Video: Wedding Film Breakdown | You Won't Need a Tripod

Hi, welcome to the Wedding Filmmaker Spotlight series where I review the best wedding filmmakers in the business. The point of the show is to analyze and figure out what makes these films so great. If this is the kind of content that you enjoy don't forget to subscribe and hit the bell notification so you get alerted when a new video comes out each week. In this episode I'm going to be reviewing a film by Costa Sister Productions.
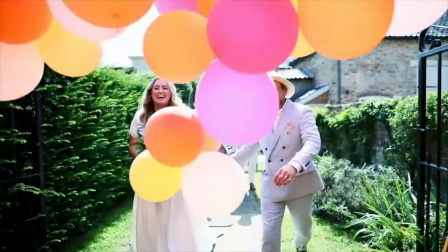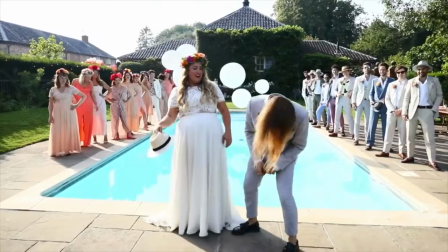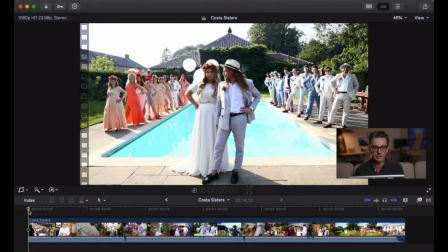[0:37]
The first thing I want to talk about with regards to this film and this style of film is that music is absolutely everything this is a I would call it like a punk style or like a music video style wedding film where there's not really any there's no
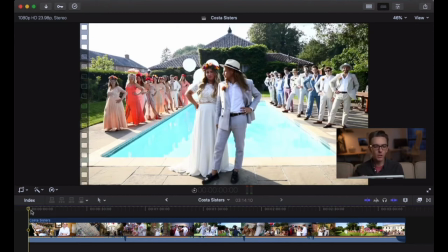[0:58]
narrative audio there's no audio from the guests there's no audio from the couple or anything like that not from the officiant no audio it's just the song
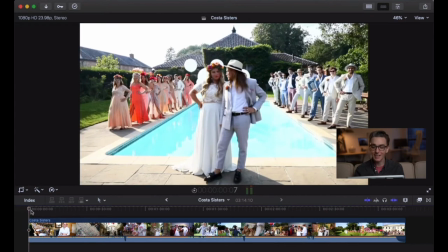[1:07]
so obviously the song is really really important and this is like this is like an epic epic song so the song is a big big part
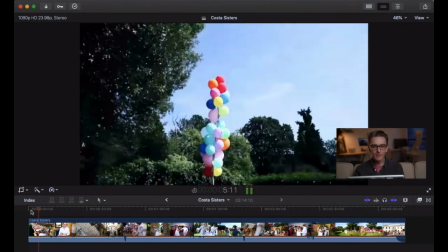[1:15]
of making this this style of video
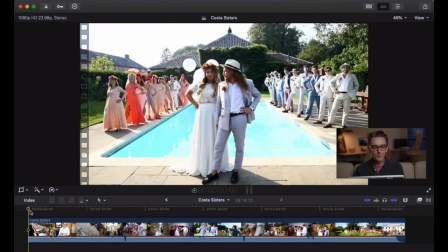[1:20]
work so yeah if you're gonna be making a video like
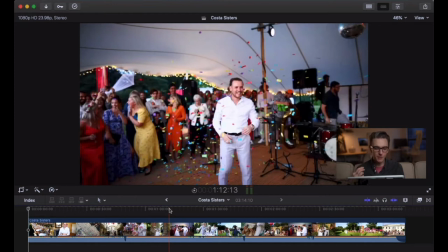[1:25]
this I mean I think the majority of the the editing time is really gonna be spent
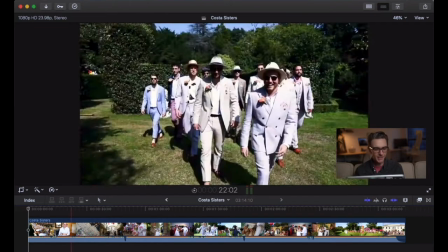[1:30]
finding that perfect song the next thing you want to do if you want to create a film like this
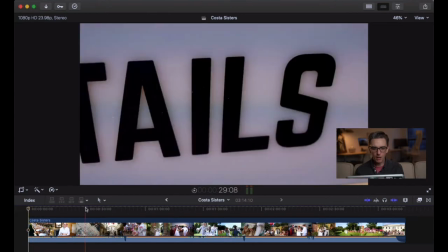[1:35]
is you're going to want to cut on movement
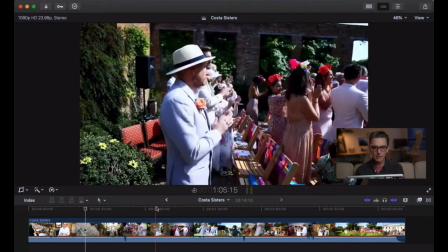[1:39]
that's a part of the shooting style but it's also a part of the editing it's not just
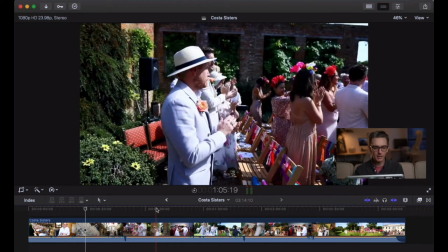[1:44]
quick movements and it's not really cut to the beat or anything like that it's really just
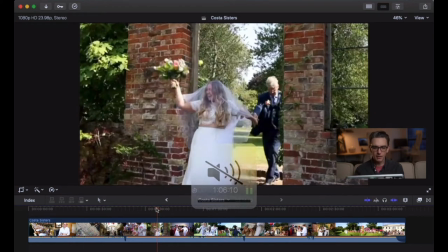[1:49]
cutting on movement like you'll see if we watch this every
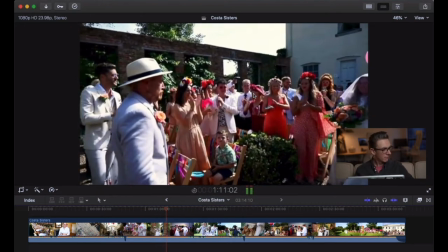[1:54]
single shot I'm not talking to you Siri.
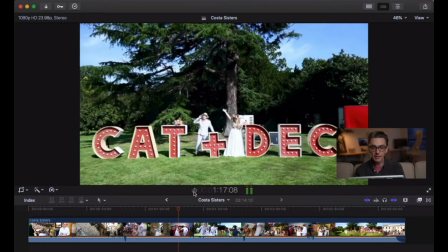[2:00]
You'll see that every single shot is cut on movement.
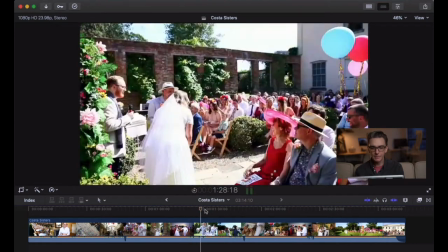[2:05]
Everything you're seeing is moving and that is a big part of what gives the film the energy.
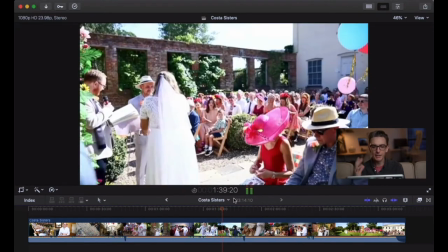[2:12]
It's not just the song, it's also the cutting on movement and it's the creating the interest, right?
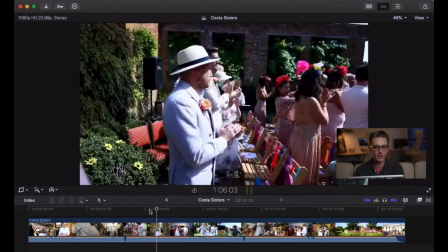[2:20]
They're creating interest through non-linearity so like the entire edit is not linear it
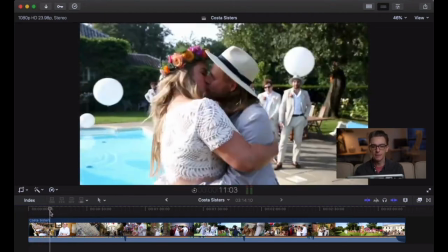[2:26]
doesn't start with prep and then you know the ceremony and then
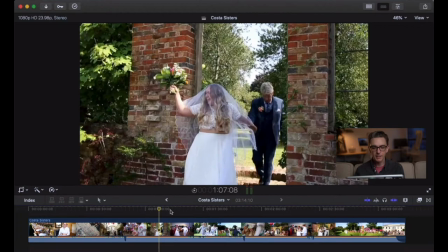[2:31]
cocktails and then the reception it's not like a linear timeline it actually starts
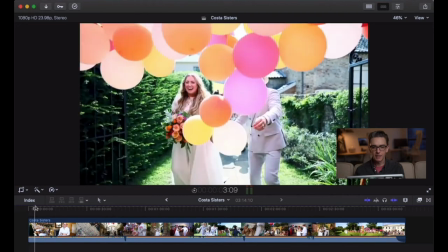[2:37]
like at the end then it goes so that's them walking i think down
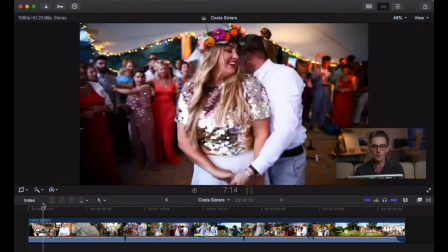[2:43]
the aisle that's after the wedding and then we have photos and then we have just before the reception and then we're in the reception and then we're back
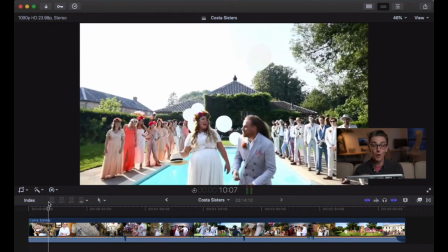[2:51]
to that starting position and it's just jumping back and forth all the time so that's a really big part of creating a feeling like this
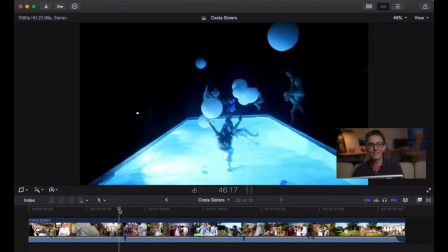[2:58]
of just like chaos and and like a chaotic party
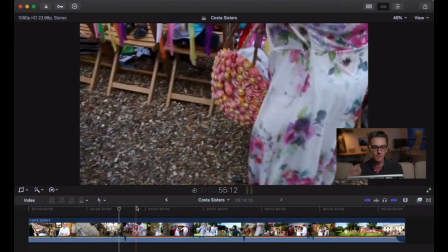[3:03]
kind of feeling it's just like cutting on movement another thing that Costa sister
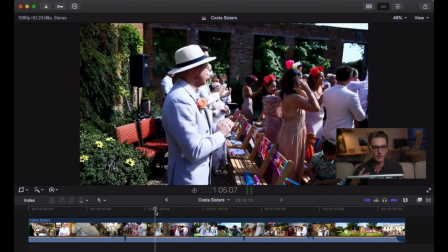[3:08]
productions do to make this film feel more energetic it has a lot to do
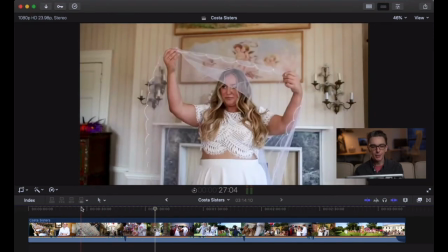[3:12]
with the way they shoot it so if you if you watch it if you watch
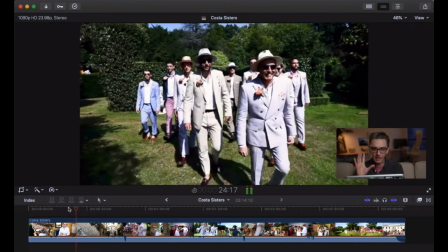[3:17]
any of these scenes you'll see that there are no static images. Everything is handheld and anything that would be static, so take this table scene,
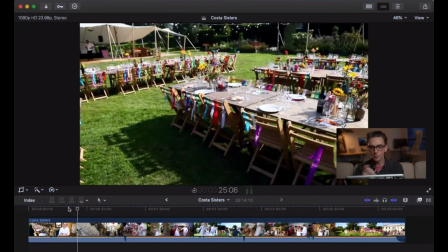[3:26]
you know you might just shoot this table scene like that or maybe you do a pan and they are doing a pan but it's a it's a handheld pan.
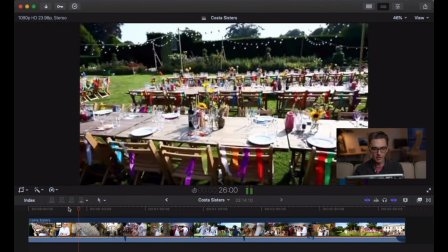[3:35]
So there's always movement there's like there's a sign, there's moving up the sign, right?
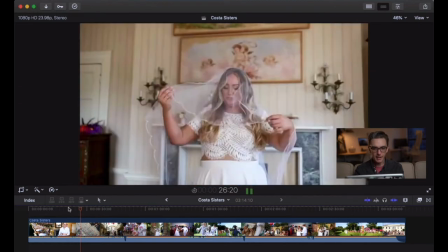[3:41]
Even that shot there, that's that's a handheld shot. You can see this wobble.
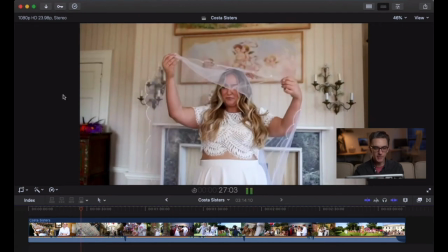[3:46]
If you look at this part of the door you can see that it's a handheld shot as well,
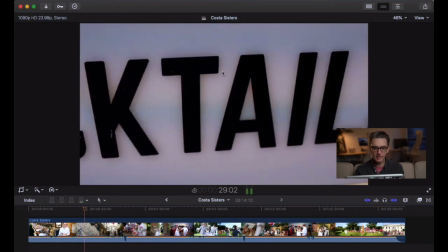[3:49]
handheld and then you know there's a sign here and instead of just you know shooting the sign they
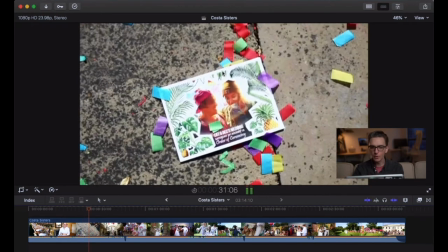[3:56]
do this pan right so everything's moving all the time there's always movement something like that you
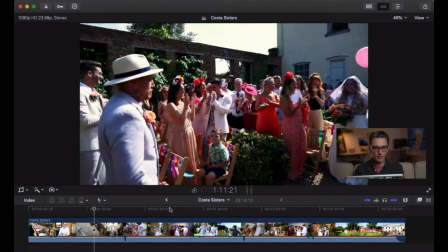[4:01]
got the balloons the balloons adding movement so even when there is a static shot I've got a good example here this there's a shot of
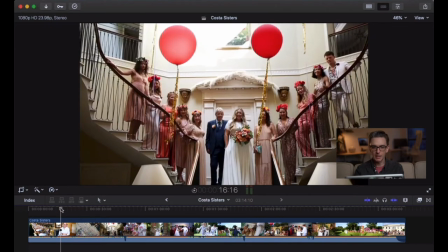[4:11]
get like yeah it's like a group photograph and like even though that's a static shot because it's handheld, because there's balloons moving around, there's movement so it feels energetic the whole time.
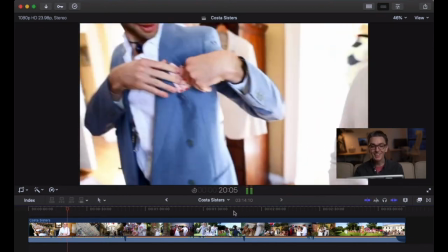[4:23]
There's always movement in the shots and that is a big part of it.
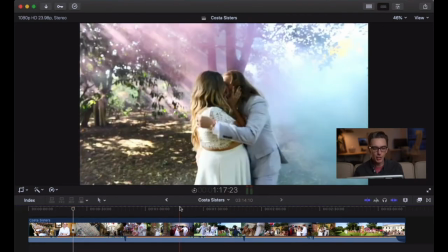[4:27]
Another part of what makes the film feel so bright and energetic is the way that the filmmakers are exposing the images.
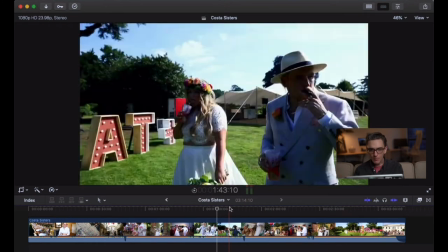[4:34]
We're exposing I would say pretty hot most of the time and there's a lot of
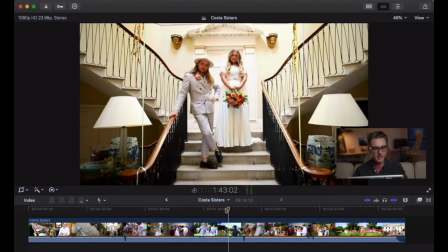[4:39]
they're not they're not worried about letting things go overexposed like the skies
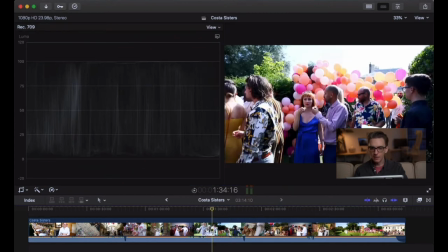[4:43]
you see here the skies are out and they'll do that because they
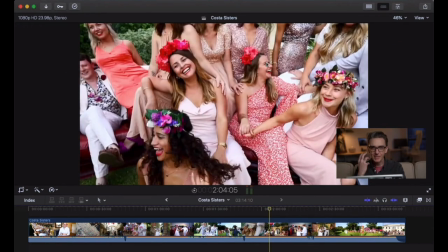[4:48]
want everything to be they want skin obviously to be properly exposed they
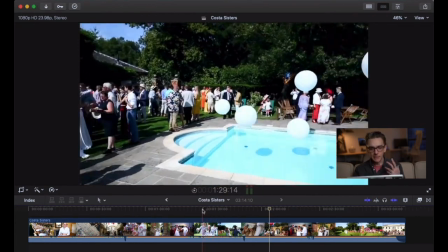[4:53]
want it to feel like more bright more energetic
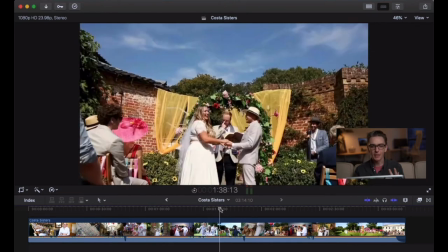[4:58]
more saturated so they're going for that look they're going for that bright airy
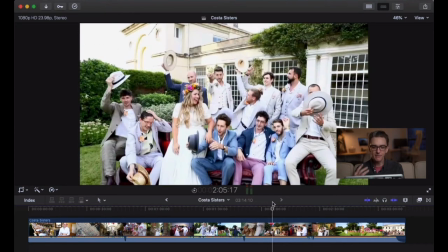[5:03]
kind of look and that is definitely part of what makes this feel the way it feels this this punk music video,
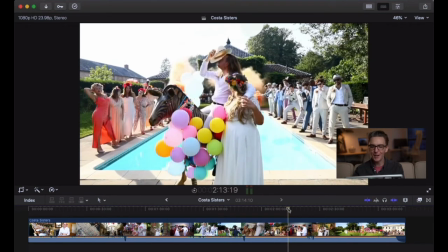[5:11]
home movie kind of style. So whenever they do,
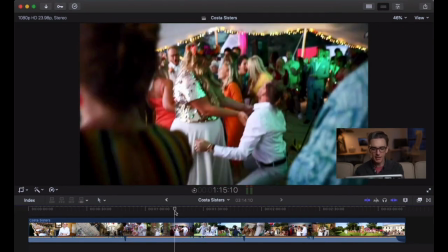[5:16]
this is like a nice trick, so if you're trying to make a film that has these kinds of cuts, these kinds of transitions, there's one kind of transition that they do a lot. It's like it's called a whip pan or a whip like a whip transition. Go check out Peter McKinnon.
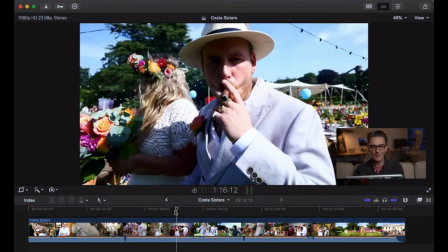[5:31]
He does, I don't know, I think maybe he invented it.
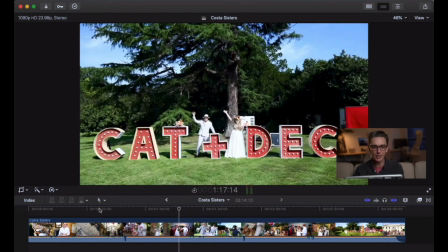[5:35]
So like you see this scene here we have the couple there it's a static shot it's you know it's cat and deck and instead of just holding on that they do a whip pan so they've got there they've got their camera and then they they literally like do that with the camera and
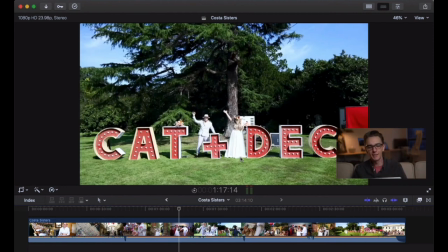[5:53]
then that's creating movement into the next shot right so you'll see that
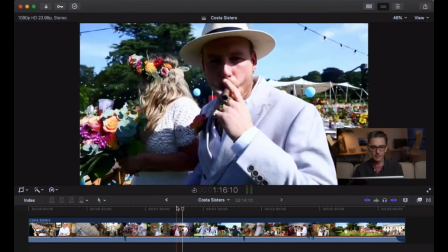[5:58]
they go oh I didn't didn't happen on that one where was it
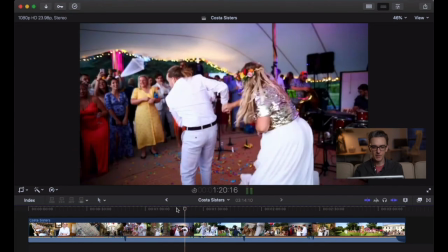[6:07]
I must go back to it, so see the camera is just pointing
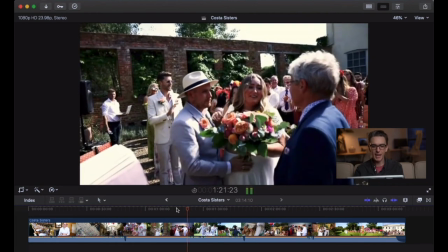[6:15]
up and then that that just adds just adds movement and
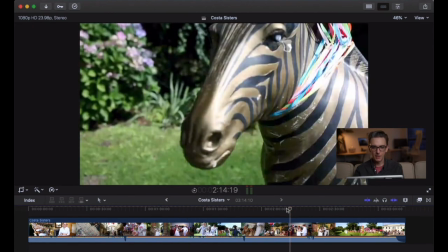[6:20]
this looks like that was an example so you know they're shooting the zebra
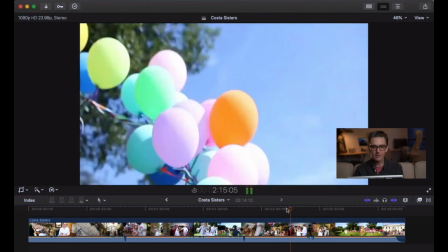[6:26]
and then they that looks like that might be more of a speed ramp or yeah just
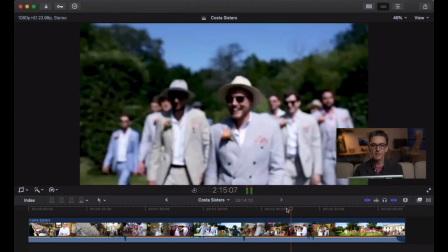[6:33]
a sped up clip but it's the same kind of effect you know it's it's just
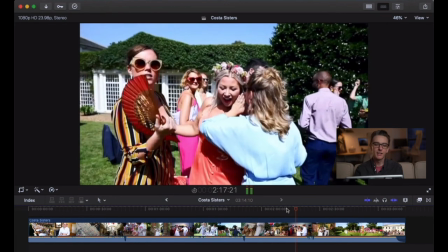[6:38]
moving the camera quickly to you know lead you into the next
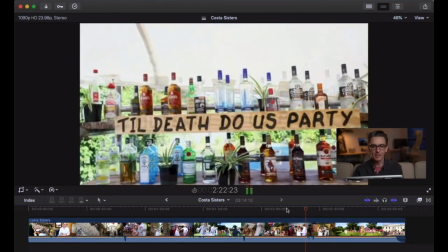[6:43]
the next scene the next thing so just moving that camera as much as
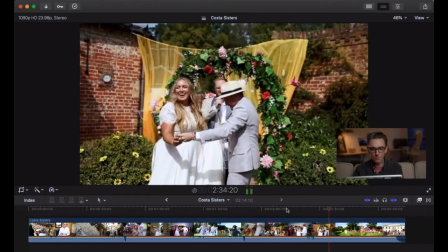[6:48]
possible that's going to give you that home movie energetic vibe right because
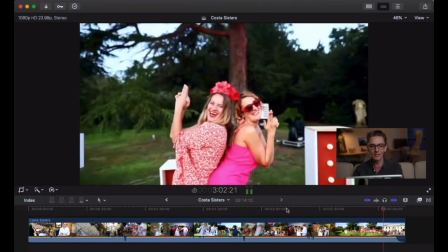[6:53]
the the camera is like a part of the the movement you can like add movement by moving the camera so that's they even end on one there you go
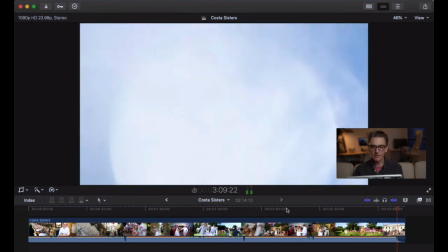[7:02]
up she goes and then that just just leads you into your next transition so what did you think about Costa sister productions I personally love the punk music video home movie vibe that they create if you want to go check out more of their work go and check them out at costasisterproductions.co.uk if you like the wedding filmmaker spotlight series and you want to see more videos like this in the future, hit that subscribe button, hit the like button, and don't forget to hit that bell notification so you're reminded each time one comes out. They're going to be coming out every week. If you want more